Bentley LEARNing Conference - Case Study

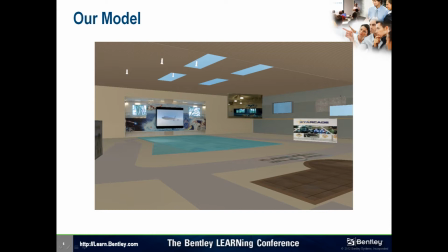It's of surfaces and solids within the MicroStation environment, and you can see how we photo match the textures to the actual laser scans. Within this model, we can also see a B-spline surface where the pool is.
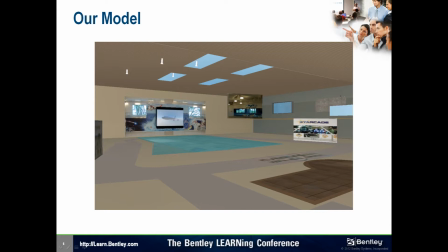And the B-spline surface is a great tool for keyframe animation, so I was able to create a wave effect in that during this process. And above on the ceiling, you can see what looks like flashlights. That's the lighting that I've used to illuminate some of these surfaces to match what the point cloud looks like.
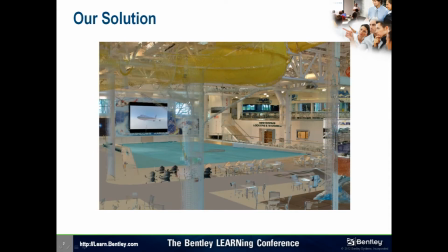And the final result, the hybrid model and the point cloud superimposed upon one another. So as you can see, the occlusions have been filled, and when we apply things like motion blur and some other effects in the animation taskbar within MicroStation,
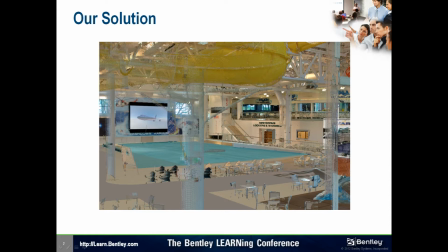a lot of the occlusions that still exist become somewhat invisible, as will be shown later in this presentation.
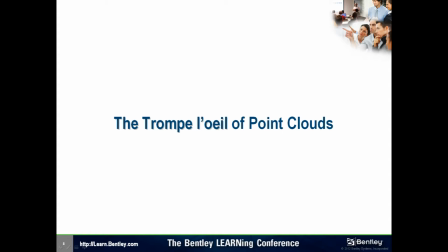The illusion that we created with this fly-through video I like to call the trompe-l'oeil of point clouds. In other words, we're taking something that is not complete and giving it the illusion that it is complete. And as this goes along, I'll be showing you some of the tips and tricks that we use to do just that.
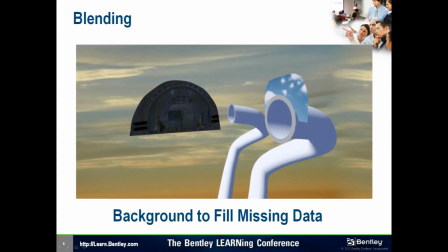Before we began to do any hybrid modeling with surfaces and solids within the MicroStation environment, we chose a rather rapid way to fill in occlusions, in this case with the interior fuselage of the 747 that sits on top of the water park. As an aside note,
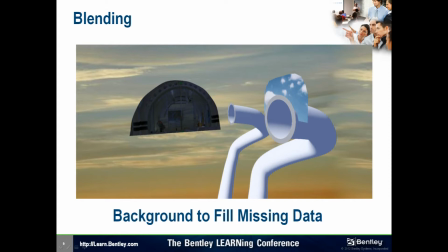the 747 was lifted onto this building and permanently decommissioned to be a part of this water park. So what happens is the kids run up these stairs, about 5 flights of these stairs.
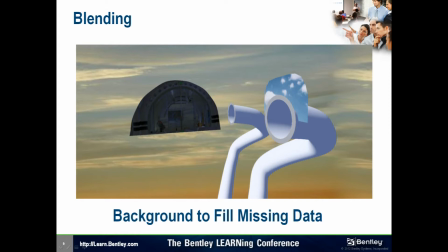They get into the interior of the plane, and in the plane there are water tubes that lead outside of the building and into the pools within the interior of the building. So they jump into these slides and have a great time going down those. Well, inside of the fuselage there was occlusions as well.
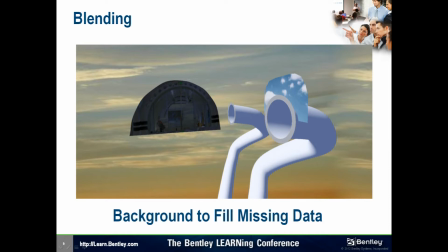The scanner could not pick up everything within that because there's just so many different blockages of line of sight. By using a background that comes stock with MicroStation, in this case a sort of sunset background, we were able to cover up those
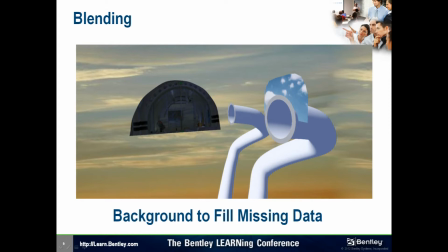deformities or those missing areas with just color, and that gave the illusion that we actually captured everything.
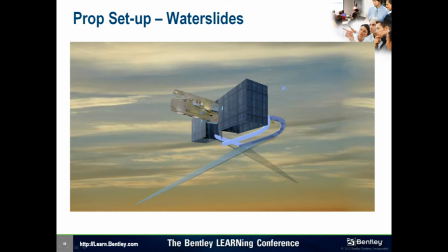Here's another view of the 747 point cloud with surface models on the side that look like glass. The opacity of those surfaces is set to such that make them look like they're translucent and somewhat darkened,
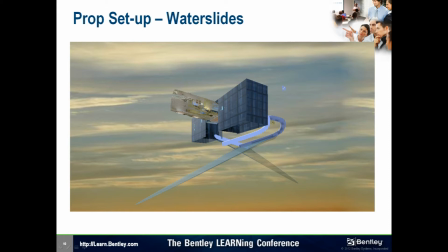which is actually what the environment looks like there. You can also see the water tubes that have been modeled coming out of that. We didn't need to model the entire water tube. We just needed part of it to show that the kids would be sliding down that tube in an interactive way for this video.
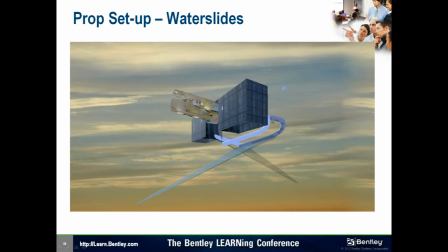You can also see these long strips, which are actually B-spline surfaces set with opacity on those as well. And that will be the water, the illusion of water that's within the slides themselves, as you'll see in the video coming up a little bit later.
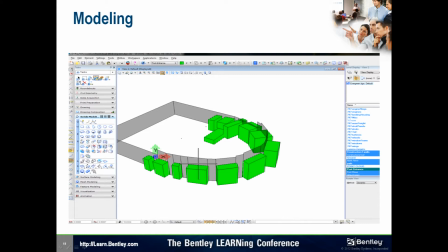The first major part of the hybrid modeling process involved extruding the walls from the cropped point cloud in gray, and the green blocks are solids that we use to penetrate the surfaces and to trim out the windows using the trim tool in the solids modeling taskbar.
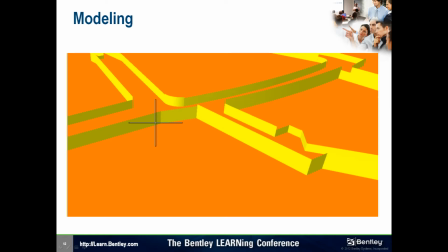Because there were so many occlusions from the chairs and other obstacles within the water park, we had to completely recreate the floor to make that look like it was a solid. So the orange here is a large surface, and the yellow are vertical surfaces that we use like a cookie cutter to trace out the paths
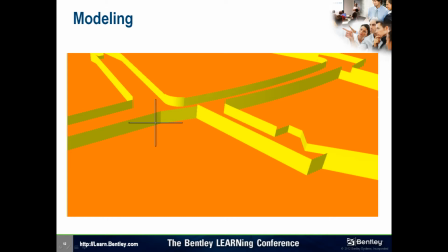and to cut those pathways to indicate some sense of realism for the flooring.
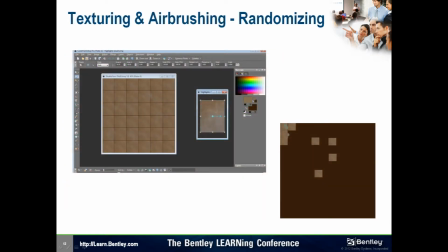Using Corel Paint Shop Pro, we were able to take the photos from the laser scanner and crop them up into our own materials palette.
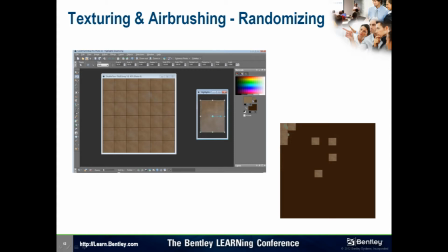Now, as an aside, our laser scanner is a Faro LS Photon, and on the top of it has an optional camera mounting system, which is a Nikon D300 with a fisheye lens at 10 millimeters. It takes very good photos as long as the exposure is set correctly and all of those things.
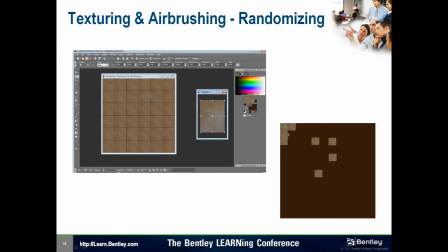And with this, we can create our own material library that we can also randomize using these types of software platforms. You can use Adobe Illustrator, you could use Corel Paint Shop, you could use GIMP, which is open source as well. Whatever your tool is that you decide to use,
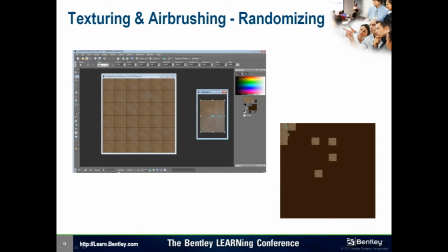it is a good idea to create some level of blemishes on your materials in a random sort of way so that when you lay those down on a surface it doesn't look like a repeating pattern, which lends itself to losing realism. So in this way, we make the pattern look like it's actually a photo of the entire floor,
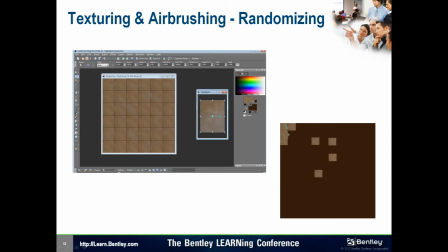when in actuality it's just one small part of it that's repeated several times.
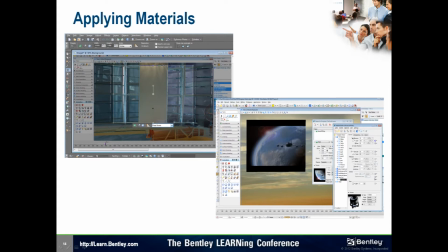Next, we apply the materials to the surfaces within the 3D hybrid model. And these materials, again, were taken directly from our homemade palette. Another thing that we were able to do was to do a virtual walkthrough
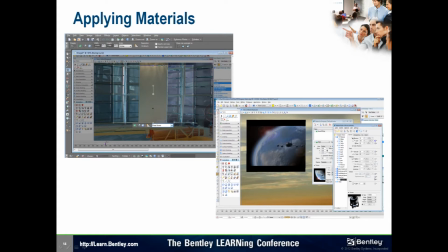using the standard walk tools and fly tools within the MicroStation environment to go through the point cloud. So what we have is sort of a flight path within the point cloud, and along the way I would stop at certain vantage points and take a screen grab. So I was essentially taking pictures within the point cloud.
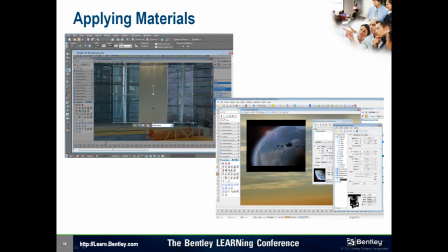Now, the way I can do that is MicroStation comes stock with the Vortex Point Tools rendering engine, which is a great photorealistic way to render point clouds. So as soon as I stop moving or orbiting within the point cloud, it renders itself within just a couple of seconds into a photorealistic visualization.
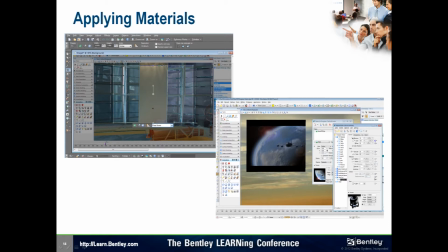And so from that, simply taking a screen capture is like taking photos within the point cloud. Well, this is a great thing to do for creating textures, because now I know that all my surface, vector surfaces and the materials on those is going to match exactly what the point cloud looks like.
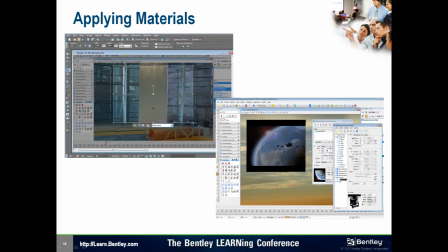So I'm not going to have any kind of odd colors or spend all day trying to figure out what shade a certain blue is or something like this. So it's a very fast way to photo texture your hybrid model.
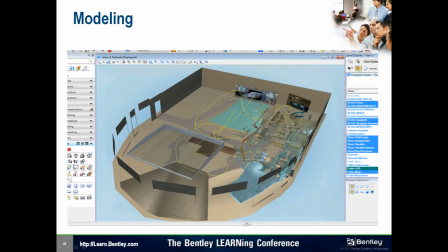Continuing with the modeling process, here we have a shot of the entire model in its partial completion. You can see on the rooftop would be the skylight with opacity set on those surface materials to make it look like windows.
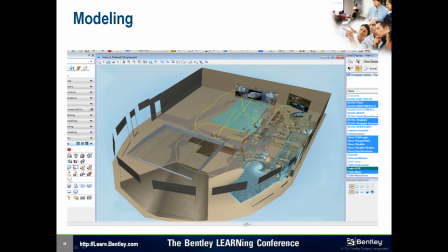You can see the point cloud on the right-hand side of the screen that's sort of intermingled with the cloud, and you can see water down there as well, which is actually just a B-spline surface with animated textures flowing over the top of them. And I'll be talking later about how we created animated water within MicroStation.
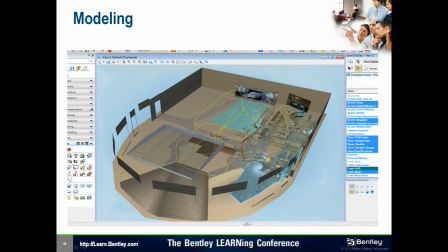Finally, you can see this yellow spline that's sort of spaghetti weaving throughout this cloud, and that's one of the flight paths that we use to take the cameras on for the actual animation.
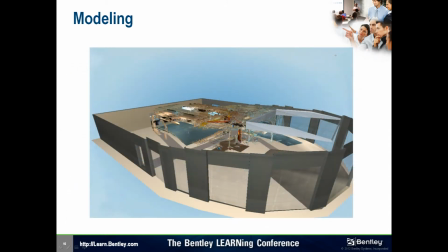And here's another angle of that 3D model as well. So you can see in the background the point cloud has some illumination on it, which was the actual lighting from the interior lights of the water park.
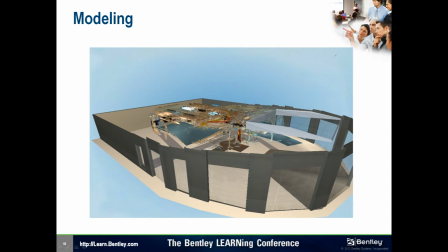And to create that lighting effect on the textures, I actually placed MicroStation lighting elements pointing down at a certain lumen rating that would illuminate those surfaces to give the illusion that the point cloud and the surfaces are all contiguous as one body.
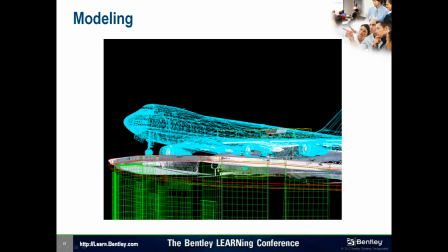For the 747 model on top of the building, we actually used a model that was downloaded from the internet that we purchased. Because our timeline was so short, we didn't feel that we really could use our time effectively by creating the model from scratch in the MicroStation environment. So we went ahead and purchased a model from TurboSquid, which is an online resource,
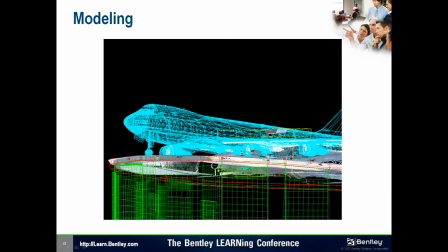but there's also other online resources for 3D models that many people go ahead and download for free. They offer them for free. Modelers like to post them up on their websites just to showcase what their capabilities are, and there's a lot of reasons for that.